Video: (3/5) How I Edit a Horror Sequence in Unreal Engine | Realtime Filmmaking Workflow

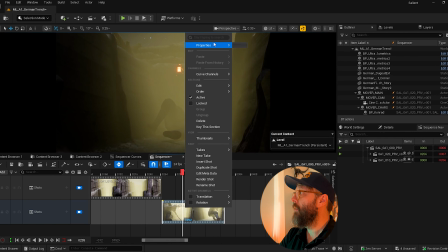[4:10]
I'm going to right click and go properties, edit, split section.
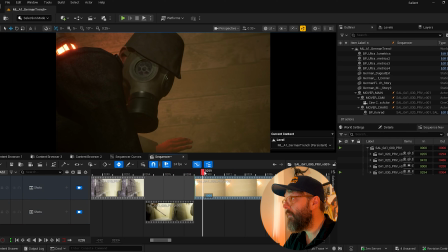[4:19]
And then let me go and get shot 30. And then he looks.
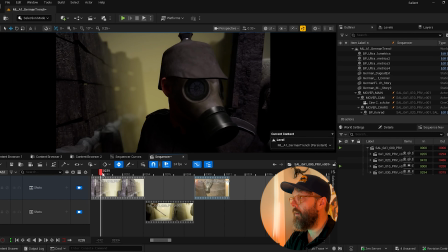[4:29]
Let's see how that plays.
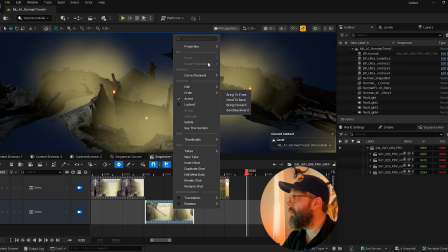[4:34]
That feels quite fast, doesn't it? I'm going to change the play speed out to be 0.75.
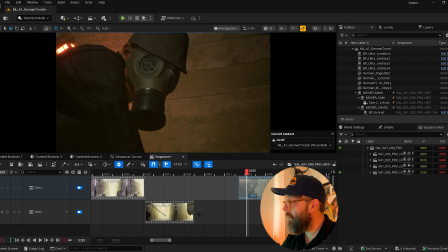[4:41]
And then make it a little bit longer.
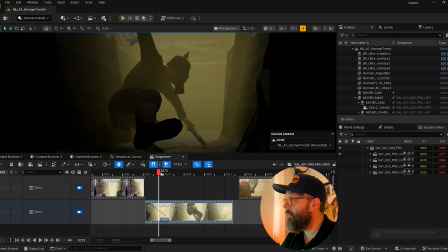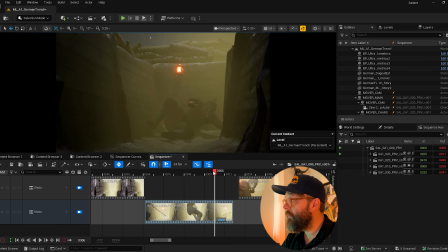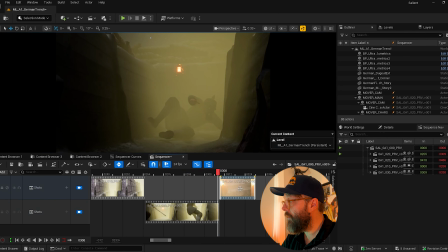[4:58]
come in there like that. I'll probably link these two up then, actually, once I've got an end point.
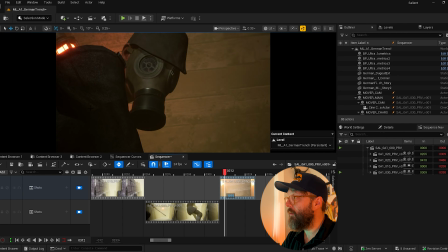[5:09]
So as you see, he's kind of like his head's pointed that way, and then we come here, he's looking at us, so we probably just have a little animation that moves it from one point to the other. I don't tend to do that until I've got an edit together. So that's these three, and then the next one is 40. 40, put here.
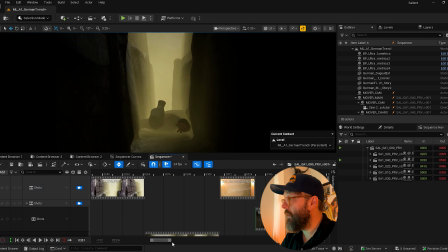[5:30]
Okay, that's his POV.
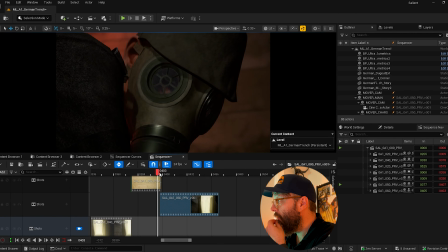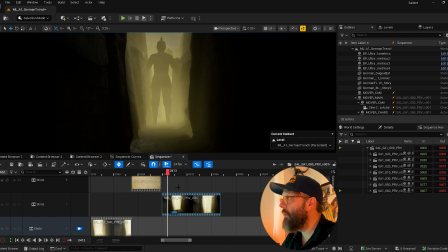[5:39]
Okay, we need to make sure we're in on this early enough.
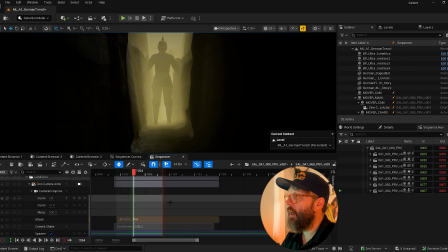[5:42]
So if I can just click through into the reason this is happening is that this character has got his keep state held
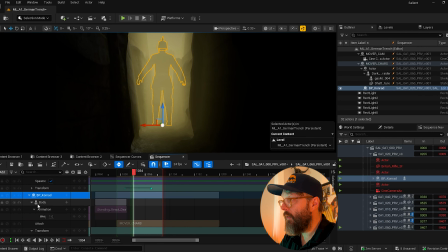[5:52]
before the shot comes into play. You see he's got this react death, and I've got it set to, so he dies in the shot here,
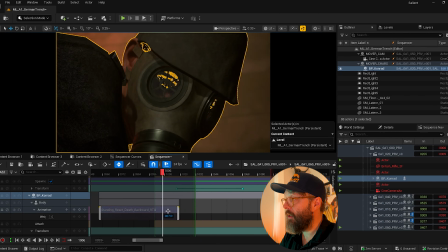[6:03]
but that's before I cut, and then I've actually got this set to keep state once it's finished, so it basically keeps him in the position that he ends in. But because we're cutting in here, Unreal doesn't see that, so we just need to knock this so the frame begins here.
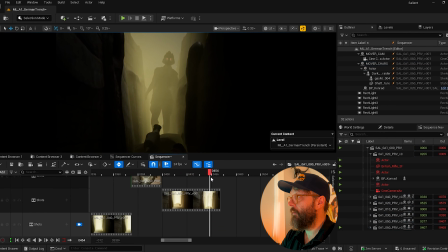[6:21]
So now when we come back, he'll be dead, and then we get our trench raider coming towards us.
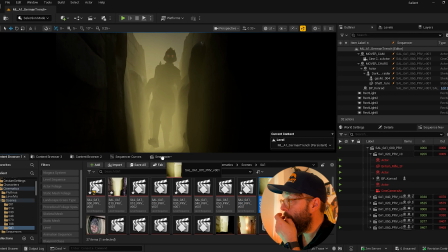[6:32]
Okay, and then 70 will be, I think he scrambles away.
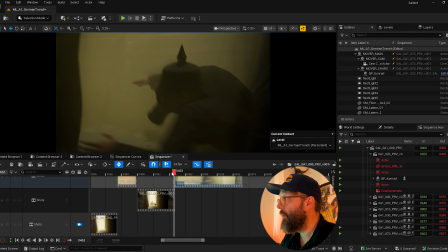[6:38]
I just went to a different angle here so that it's basically the same as this.
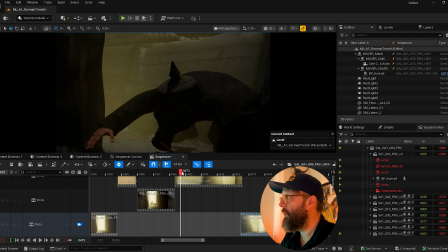[6:43]
It's the same as this, but it's just going to a bit more of a dynamic angle here as he runs away.
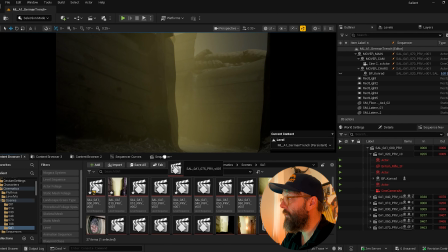[6:50]
And then, so we go to 75. Okay, what's 75?
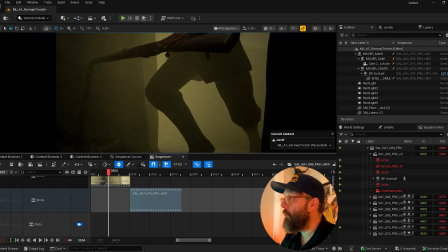[6:57]
It's this one. It's cool. So the reason we want to use this one and not the one that I just removed,
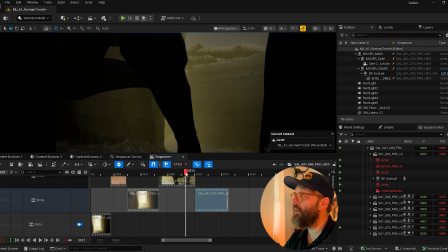[7:04]
the one from further down there, is because at the end of this one, he's running screen right to screen left,
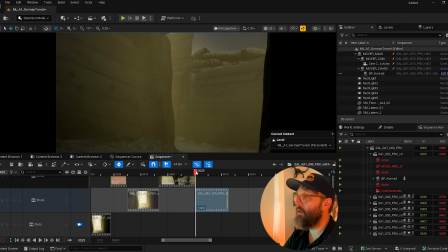[7:10]
and then he matches up here, screen right to screen left.
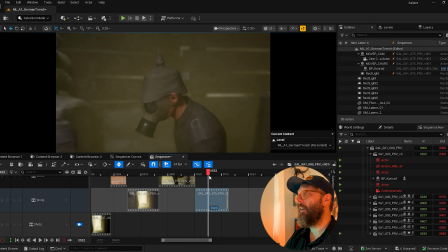[7:15]
Now, I'm tempted to have this be a flop and change the screen direction on these shots.
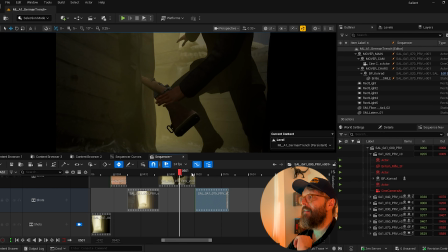[7:23]
But if I did that, I would probably go back to the other angle so that he's moving screen left to screen right. If he was moving screen left to screen right in this, if this was flopped, so it was mirrored,
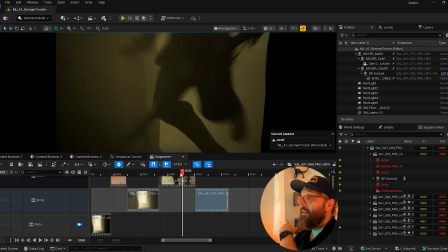[7:32]
he'd be running screen left to screen right, and that would match up better with the shot from the other angle here.
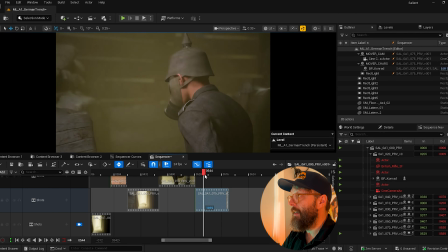[7:38]
But because I've got him going right to left here, it just makes more sense.
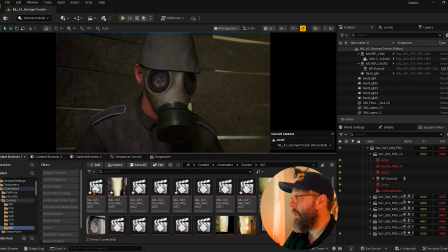[7:45]
So we come out to 75, and then we'll go 80. 80 is his POV.
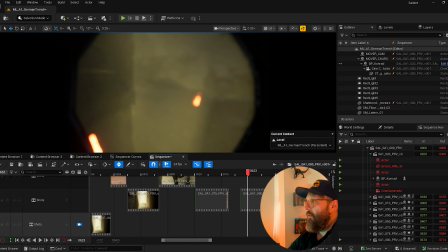[7:52]
Now I think I changed the order here, so let me just double check.
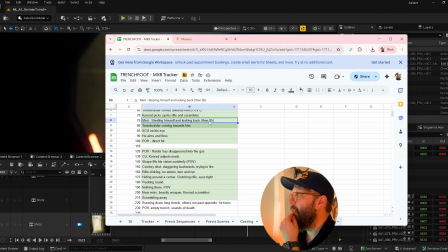[7:58]
Stealing stuff, looking back, then 85. I've made a little note for myself, then 85.
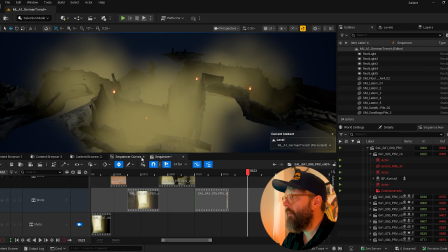[8:03]
So if that's 80, then 85 is the extreme close up on his eyes, which I think would be pretty cool.